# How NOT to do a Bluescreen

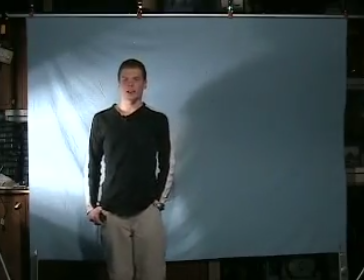4:27 One other good piece of advice when you're setting up a blue screen like this is to turn the zebra pattern feature on your camera.
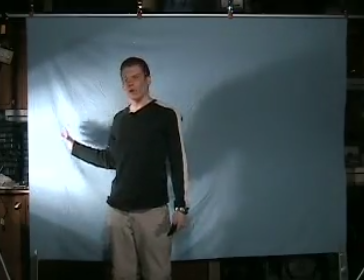4:35 That will let your camera see those areas of overexposure much easier than the human eye can see.
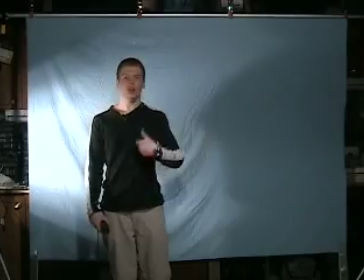4:40 A lot of times you'll think that the lighting is very even, but once you turn on the zebras, you'll see those areas just flash up on the screen.
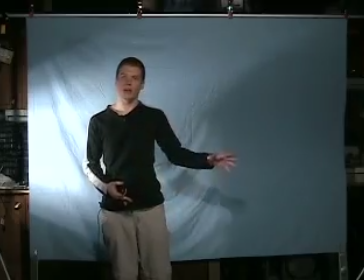4:47 Then you'll know that you need to adjust either your exposure or the lighting or both to make sure that you have an even lighting. So once your zebras are even across the entire screen, you'll know that you have a pretty good lighting setup.
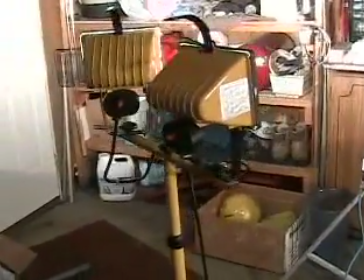4:58 Now as you can see, these are by no means professional lights. They're actually halogen work lights, which do work okay for video.
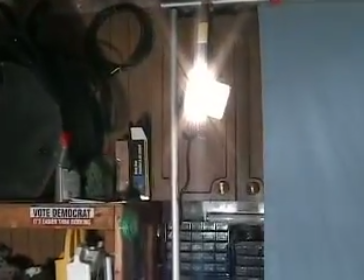5:05 They are a bit hot, but they actually do an okay job. You'll see here there is a backlight to illuminate my subject and separate them from the background.
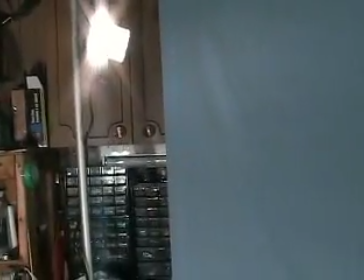5:14 So it's good to have something like that so that you don't get shadows coming in behind the subject. You can also put several lights in front to illuminate the front of your subject and help give you,
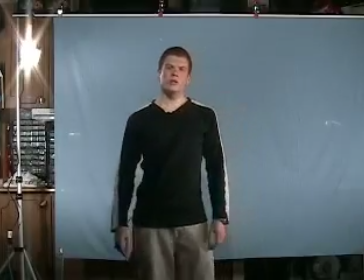5:24 again, that even lighting that you're looking for. One of the other things you generally don't want to have are shadows on your background.
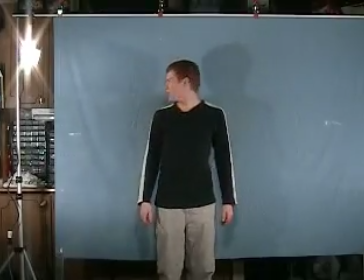5:32 As you'll see, the more I step back here, the more you can see some shadowing there.
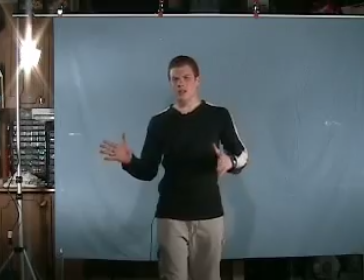5:36 So you want to make sure that your subject is stepped out at least a couple of feet from the background.
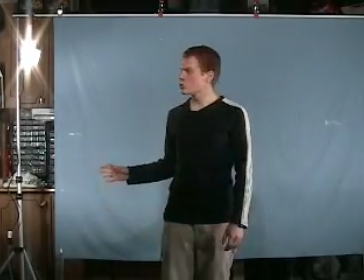5:41 Another reason for that is because it will also reduce the spill that comes from the backdrop.
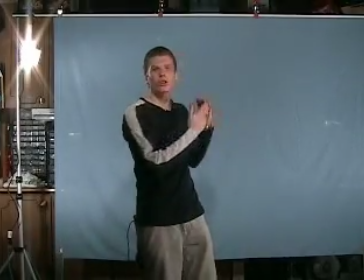5:46 Once you put the lights on there, it reflects a certain amount of that blue light onto your subject, and that can be difficult when you're trying to key out later.
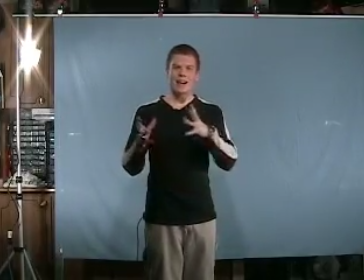5:54 There are spill suppressors that you can use in editing that will reduce that effect around the subject,
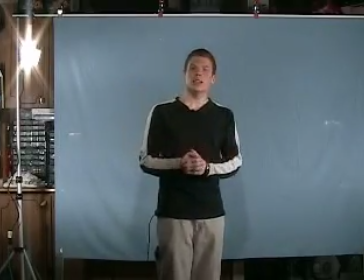5:59 but it's better just to have them step out in front to keep them separated so you don't have to worry about that as much.
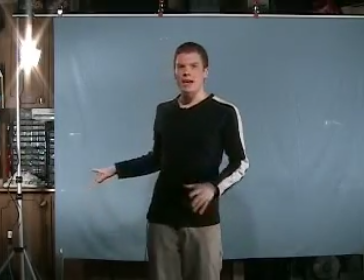6:04 So make sure when you're lighting also that you're lighting the blue screen separately from your subject.
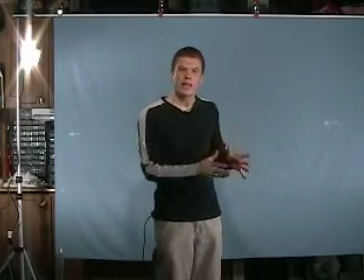6:10 So the blue screen itself gets its own separate lighting to keep it evenly illuminated from behind,
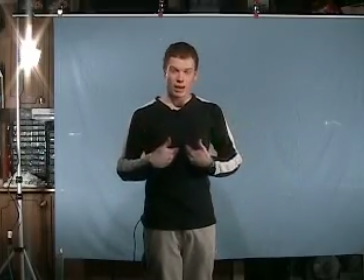6:15 and then the subject itself, in this case it's me, gets its own lighting from other sources in front.
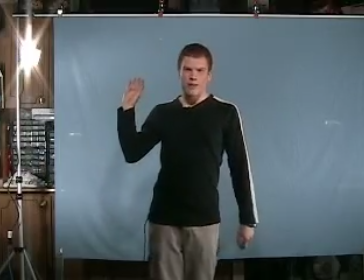6:21 As I mentioned, make sure you have that backlight there to get me from behind,
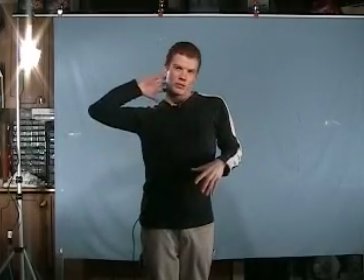6:25 which helps to eliminate the shadows around me and just makes me stand out a little bit more from the background again. Now, a friend of mine has brought to my attention that for DV video, you can actually use a luma key instead of a chroma key. Now, I'm using a Bluescreen, which means I'm going to use a chroma key tool in editing to remove that background. Now, if I'm shooting DV though, I can put a piece of black material or white material in front of here, use a luma key to remove that background. And apparently, that works better than using a chroma key, because chroma relates to color, luma key relates to the light. So if you can find a piece of black material and do it like that, apparently it may give you better results than a blue screen or green screen would on DV. In fact, you don't even have to use a blue screen. You could use a pink screen, or you could use a red screen, you could use a brown screen, or whatever kind of screen you want to.
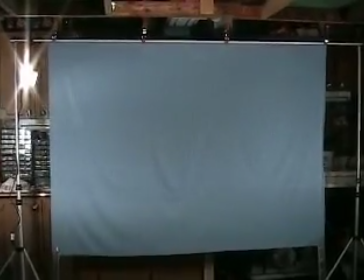7:20 Blue screens I found have keyed out quite easily, especially on if you find cameras that have better color sampling, like DV Cam, DVC Pro 50, any of the HD cameras will have usually pretty good results. Another reason for that is because with those cameras, with the HDV cameras and the HD cameras, you get higher resolution imaging, and so the computer has an easier time identifying those colors and removing it. If you have less resolution, there's less data for it to work with, and it makes it a little bit harder to key it out.
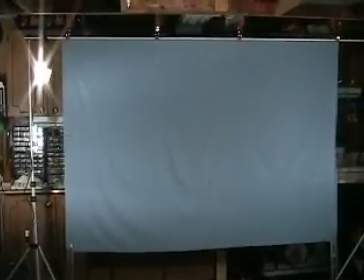7:50 Another little tip that a friend of mine gave me was that if you're using a mini DV camcorder,
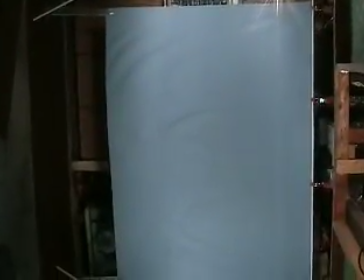7:55 you can actually tilt the camcorder in a portrait kind of style as you would in photography and record your entire subject that way.
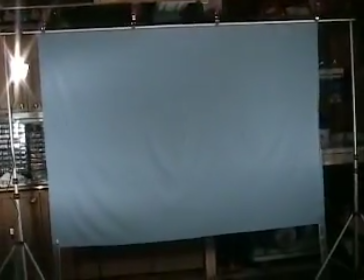8:02 Then all you do in editing is rotate the image 90 degrees to turn yourself upright.
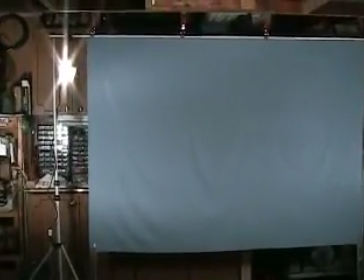8:07 The reason for that is because the resolution is higher in the width on your camcorder than it is on the height.
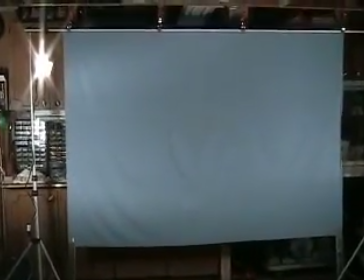8:13 So you can actually get, if you're doing a portrait, you can actually get a better key if you're turning your camera and then simply flipping the image in post.